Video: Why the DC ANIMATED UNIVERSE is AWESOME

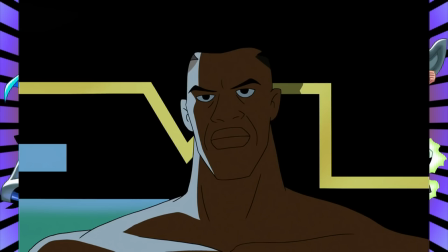(4:05)
Their strong and distinctive personalities, not to mention their romantic dynamic, is really the heartfelt cornerstone of Justice League and Unlimited.
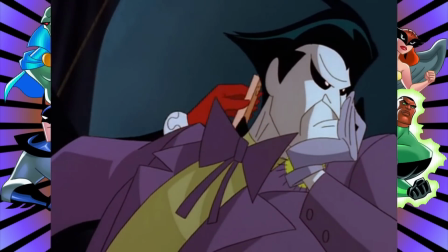(4:12)
The character writing is so strong here that brand new original characters created just for these shows,
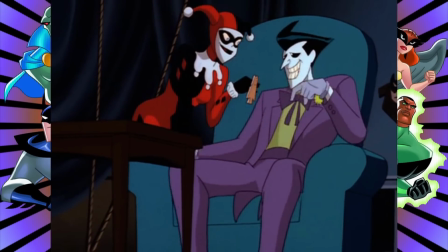(4:17)
such as Harley Quinn, have become DC mainstays to an absurdly popular degree.
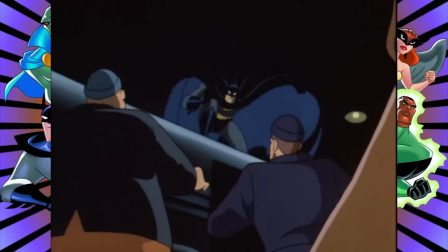(4:22)
And don't even get me started on how shit your pants fantastic this universe's Batman is.
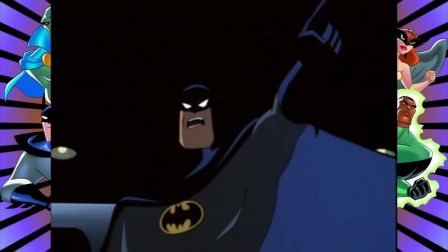(4:28)
It's the best Batman ever. I mean, there is no question about this, or at least there shouldn't be.
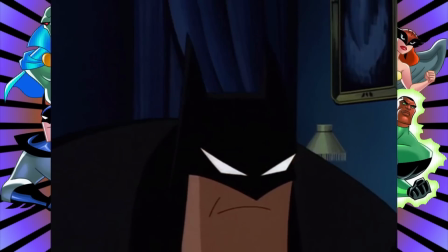(4:33)
Something which annoys me about the fandom surrounding Batman is how stupendously seriously he is taken sometimes.
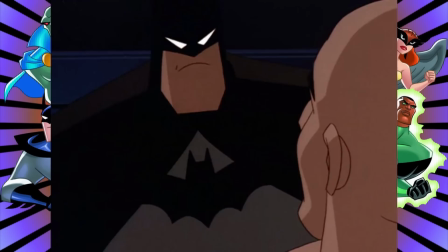(4:38)
Sure, Batman deals with some dark subject matter, but can we please stop with the near constant Frank Miller worshipping?
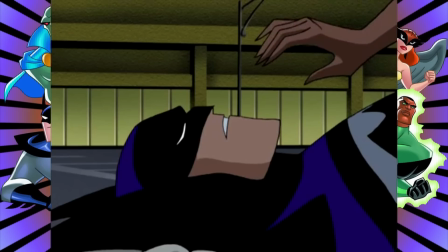(4:46)
This Batman is able to preserve all the psychological and moral complexity while still being, shock gasp, honest to goodness fun.
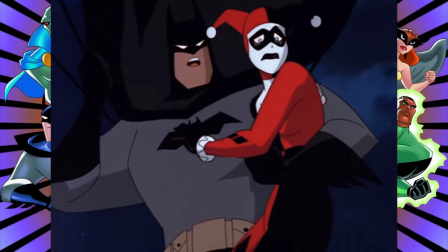(4:53)
Because in spite of all the Ayn Rand bullshit and straight up psychopathic sadism,
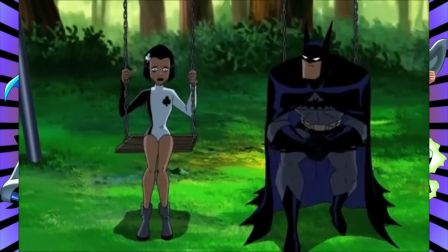(4:59)
this show understands that despite it all, Batman is a true hero and he should behave as such.
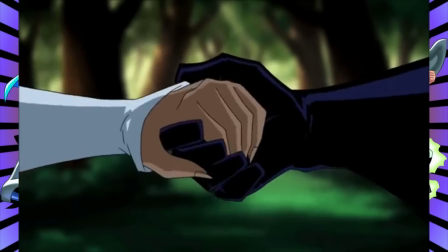(5:05)
Although Supes is my favourite character in the DC universe, this version of Batman is definitive, the highest bar that all other versions should be measured up to.
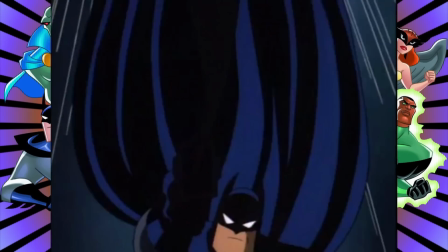(5:13)
Perhaps it was because the original animated series was basically the inception for this entire animated enterprise, but this version of Batman basically became the touchstone for the entire universe.
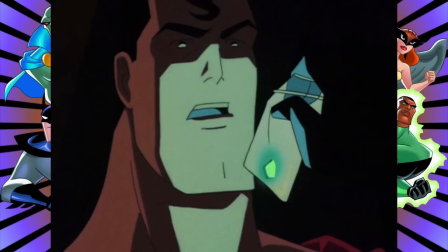(5:22)
Although my admiration for Superman and how spot on he was depicted in these shows is self-evident,
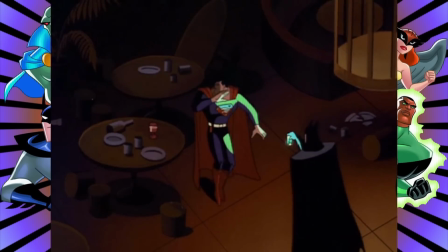(5:27)
the Batman of the DCAU is the character everyone likes and everyone can agree on.
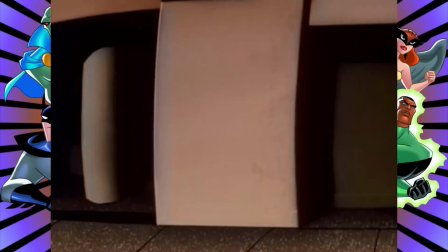(5:31)
He has the most complete arc, the most complex stories, and is the only character out of the universe to get a theatrically released movie, Batman Mask of the Phantasm,
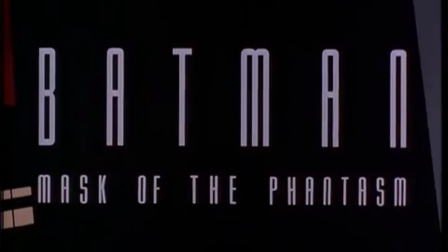(5:40)
which after the first few seconds of the score alone establishes itself as one of the best things in the fucking universe,
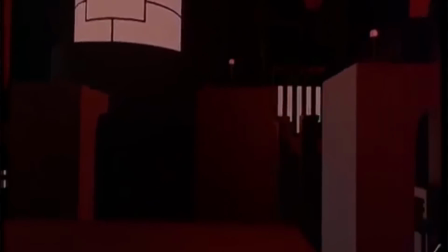(5:47)
fictional or otherwise. And that is to say nothing of the voice that needs no introduction.
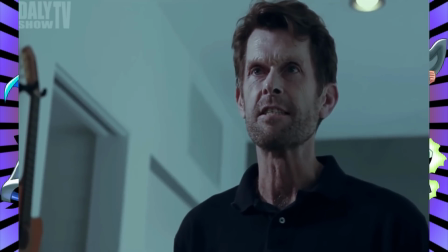(5:52) I am vengeance. I am the night.
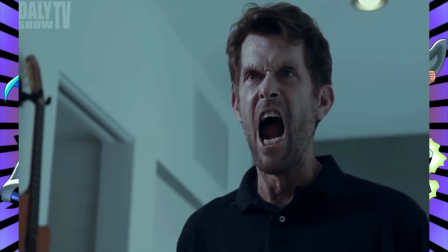(5:57) I am Batman!
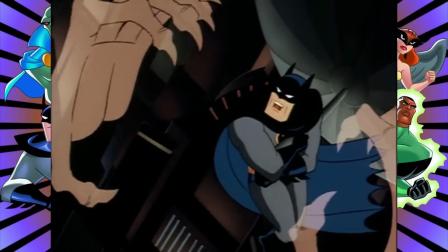(5:59)
It's sort of become a meme when joking about the Batman voice, but I find it strange how people often go for a gravelly,
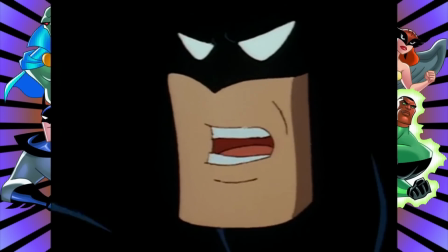(6:07)
throat cancery sound, whereas Kevin Conroy does none of that. His voice is commanding, convicted, and intimidating.
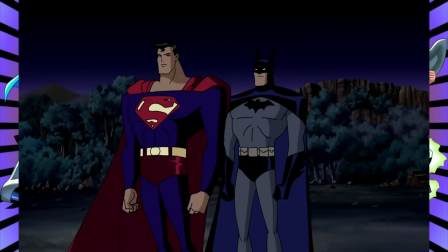(6:15)
The voice which is unmistakably that character.
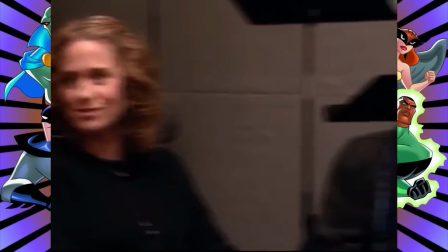(6:18)
But Conroy wasn't alone in crafting this performance, because the entire DCAU has to thank voice director Andrea Romano.
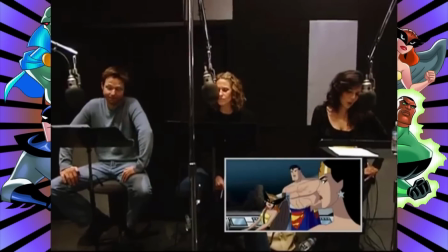(6:25)
The casting, directing, and producing of these vocal performances are some of the greatest feats in animated history.
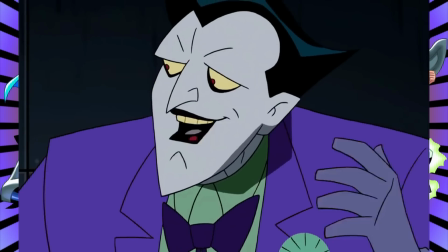(6:30)
Mark Hamill's Joker is just as legendary as Conroy's Batman.
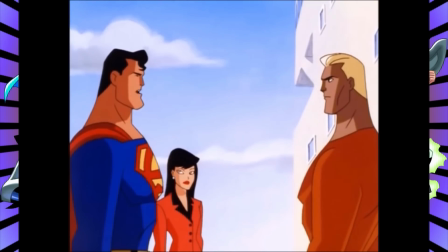(6:33)
Tim Daly and George Newborn both bring Superman's voice a warmth and presence, perfectly evoking the qualities I mentioned earlier.
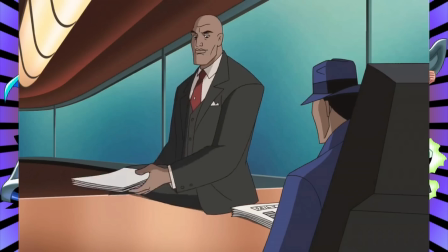(6:40)
Michael Ironside's Darkseid, Clancy Brown's Lex Luthor, there are just too many to name.
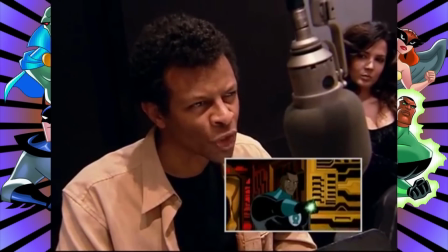(6:45)
The genius move of having each actor record the scenes together as opposed to separate booths at separate times creates a chemistry and naturalism in the dialogue which makes most other animated shows feel stale and artificial by comparison.
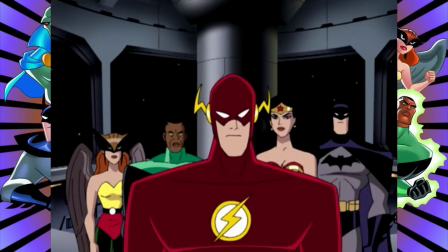(6:58)
Although they're all cartoons, these characters seem like real feeling and thinking people.
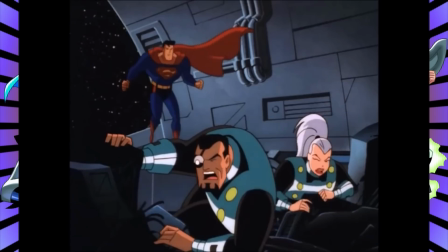(7:03)
The animation style in particular is simply beautiful in its simplicity. I'm about to say something incendiary with regards to the 90s X-Men cartoon,
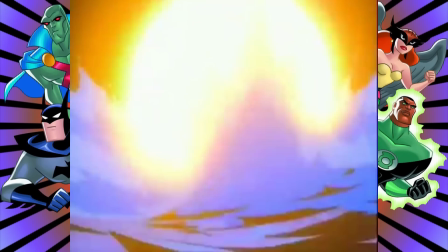(7:12)
and if you love it, fine, but I was honestly never a fan of that show's animation style.
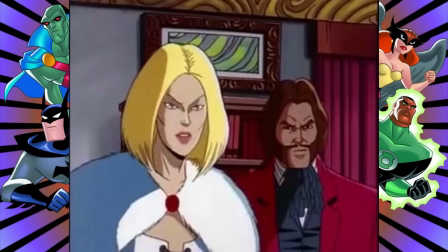(7:17)
Because of the attempted semi-sort of realism and texturing, movement often felt sluggish and restrained, especially during action sequences.
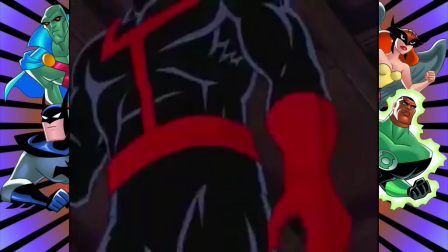(7:25)
Almost as if the animators had too much detail to fill in that they didn't have as much time to put into it.
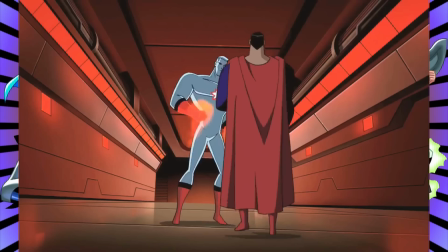(7:31)
But Bruce Timm's simpler,
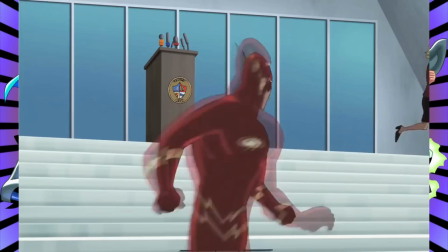(7:32)
blockier style of fridge-sized torsos and lamp-sized waists allowed for a fluidity and speed not seen outside the Fleischer Superman cartoons.
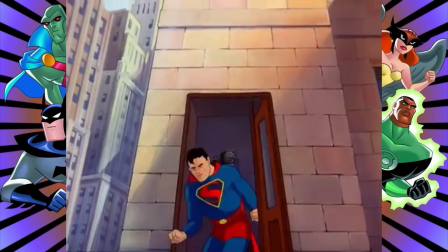(7:41)
Which, on a side note, look how gorgeous the Fleischer Superman cartoon serials hold up after all this time.
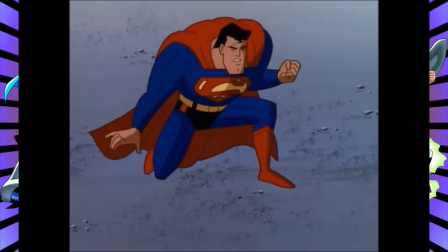(7:46)
It's really amazing. While the movement kept things exciting, the artistic craft in this animation also created some of the most iconic still images.
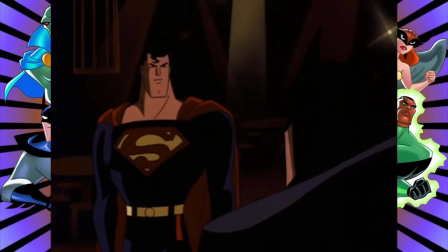(7:53)
Excellent compositions, dramatic lighting, and wonderfully faithful character designs.
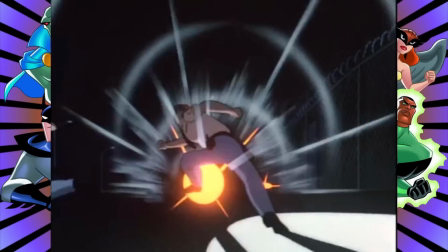(7:57)
It's this animation style which also makes the universe itself feel so expansive and bustling with life.
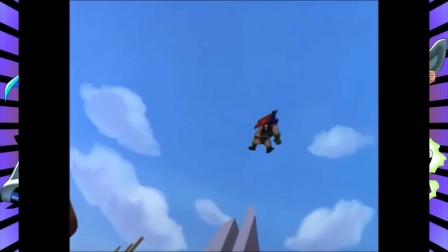(8:03)
The gothic architecture of Gotham City, the pulp retro-futurism of Metropolis, the 80s-like fantasy creatures and the operatic space vistas.